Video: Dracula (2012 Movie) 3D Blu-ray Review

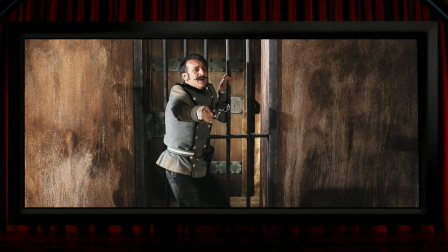If someone's got a gun in a 3D film, then you really do have to include this shot, which is done nicely as it comes away out of the screen.
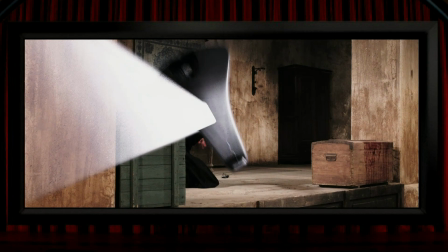There's this thrown sword, which is a moment that only lasts a few frames, but then we see it sticking out of the door.
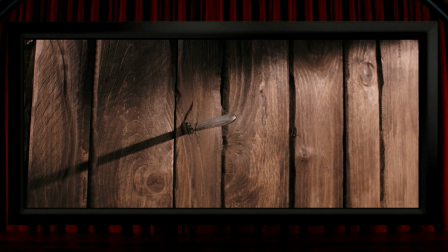It's nice and stationary for a good moment. So the negative parallax bits are varied and very well done, but it's not all gimmicks here.
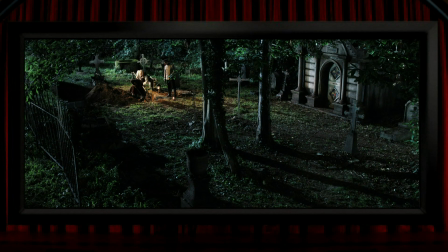All in all, I think the compositions in this film are fantastically arranged for a great sense of depth.
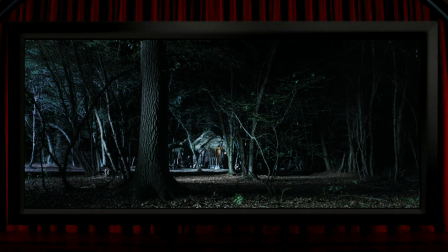They've really put thought into most of the scenes, staging them in a way that's being really sympathetic to the third dimension.
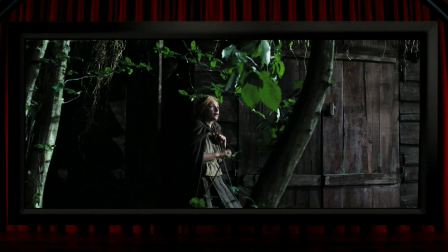You can see they do things with trees quite a bit, lots of it's set in the woods, all of which not only are well done for having things spread across the z-axis, but they also photograph it in sufficiently strong 3D to help it look really good.
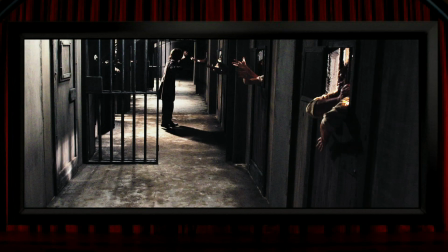These are just a few examples of the excellent composition throughout the film, and I think you can clearly see from these 2D shots what I'm talking about,
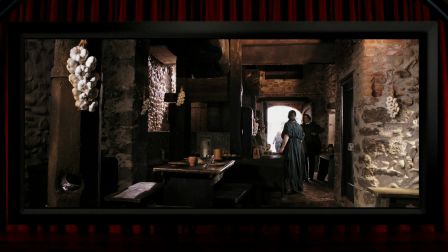the way they've very intentionally framed scenes to show large amounts of depth, and it's always really pleasing when staging like this is done for the interior shots as well as the exteriors.
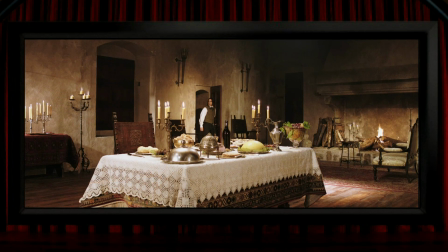I guess having a castle setting with its huge rooms allows for this, but they've certainly put the effort in to keep the 3D interesting.
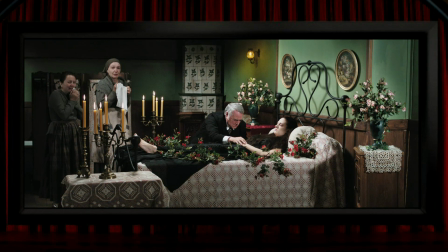I really like this shot, not just for its nice 3D composition, but I really like its 2D composition too. It's like an oil painting, and it's obviously a good thing that great shots are used in what are meant to be emotional moments like this.
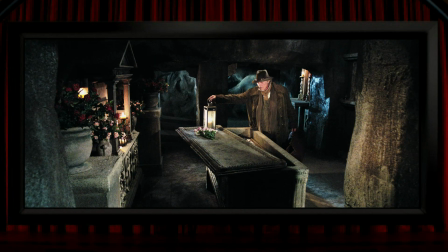The framing of the much-loved Rutger Hauer here is very nicely done for 3D, even if the stones in the foreground do look a bit, as they often do in this film, like they're made of polystyrene.
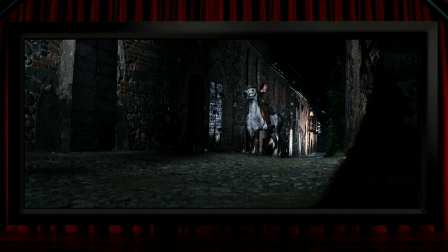There's a shot that I always mention when a film does it because I've always liked it, and it's this low-to-the-ground view, done exactly like they have here, a flat plane stretching out into the background.
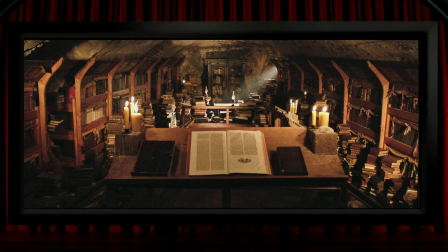It's really nice and strong. There's a fantastic shot of Dracula's library here, which has masses of depth to it, and I think it's the shot that I like most in the film.
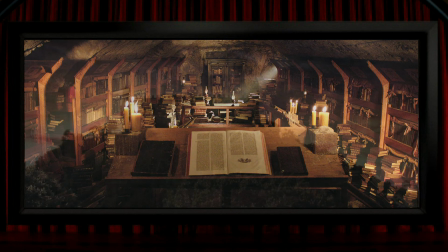It's so deep, and it's got a really nice symmetry to it as well. There's only one really hyper-stereo view in the film.
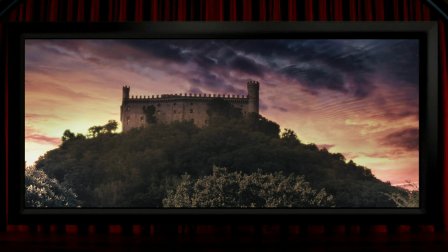It's used a couple of times and it isn't actually what it first appears to be. The clouds here are placed a long way behind the castle, but the shot is held long enough for you to realise that actually the castle and all of the foreground trees are in fact on the same flat plane.
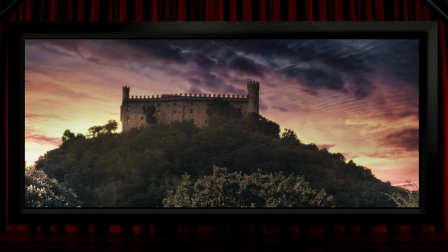So it's not as good as it could have been, but on their limited budget, I guess, it's good that they at least try to do something to add some extreme depth here.
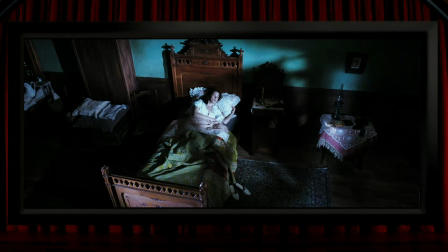There are a couple of moments where the 3D looks like it's noticeably ramped up to wider than human vision view for a really good reason. So you got in this shot, Mina is waking up from a nightmare, and the extreme depth of the shot is something that I regard as a genuinely creative and noteworthy artistic shot.
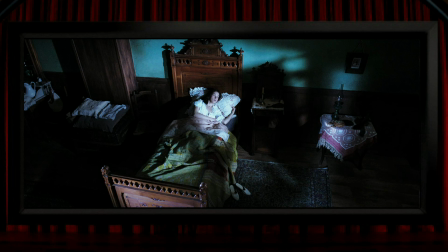It's something that 3D I think deserves more recognition and appreciation of. It's absolutely effective in conveying the extremity of the situation.
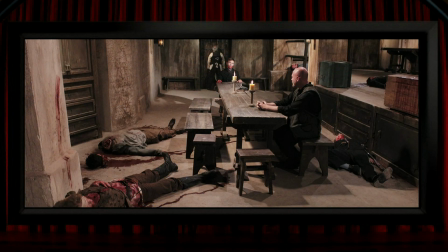Same goes for this shot in the aftermath of a particularly brutal moment. Yes, that is a severed head on the floor there. And again, the extreme depth in the shot is significant in amplifying the drama of the moment. I suppose that's a good time to mention that there is quite a bit of squirting blood in this film,
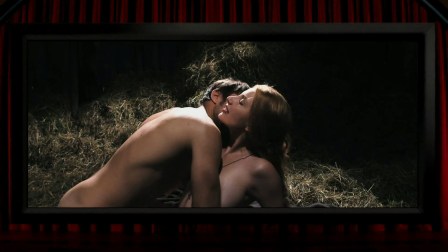and there's also a fair bit of this sort of thing, so if seeing voluptuous naked women isn't something you're keen on,
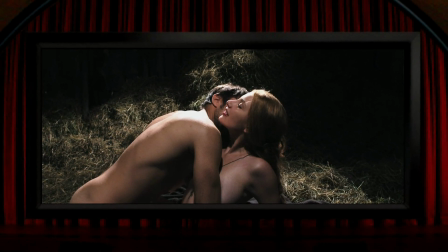you should probably give this one a miss. It's something that always amuses me is that photography was pioneered in, I think, around the late 1820s,
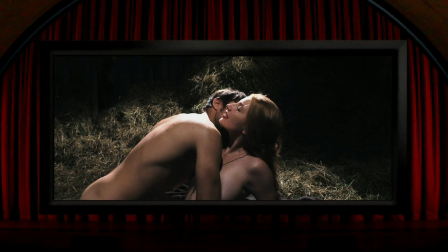and by the 1850s, 3D nude photography was getting popular.
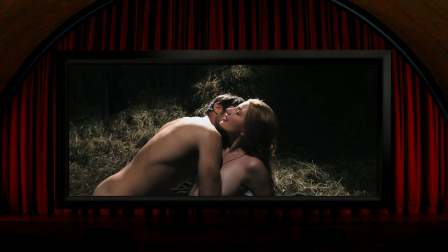Actually, I'm surprised it took them that long. Anyway, if you are a fan of this sort of thing, then be assured that I've been a little bit coy about the timing of the screen grab here.
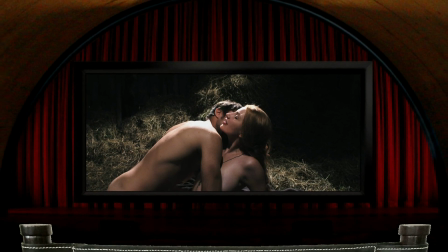So, just to be clear, this film features large, naked, three-dimensional breasts.
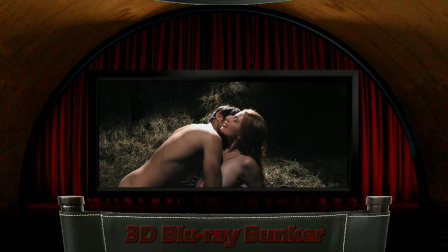Just a little warning there. So anyway, I think the 3D in this film overall is very good.
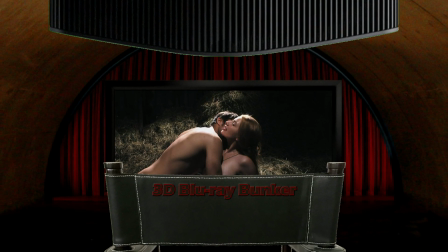It's mostly high-quality stuff, albeit from a pretty cheap film. What would be really great, though, is if the film itself was any good.
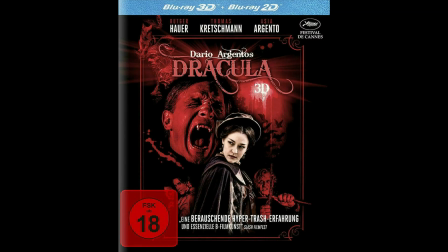The people marketing it certainly don't seem to think it is, as the German quote on the cover of the Blu-ray translates, according to Google, as an intoxicating hyper-trash experience. This film is not very well regarded at all, and for several very good reasons. I mean, obviously, it's a load of old cobblers.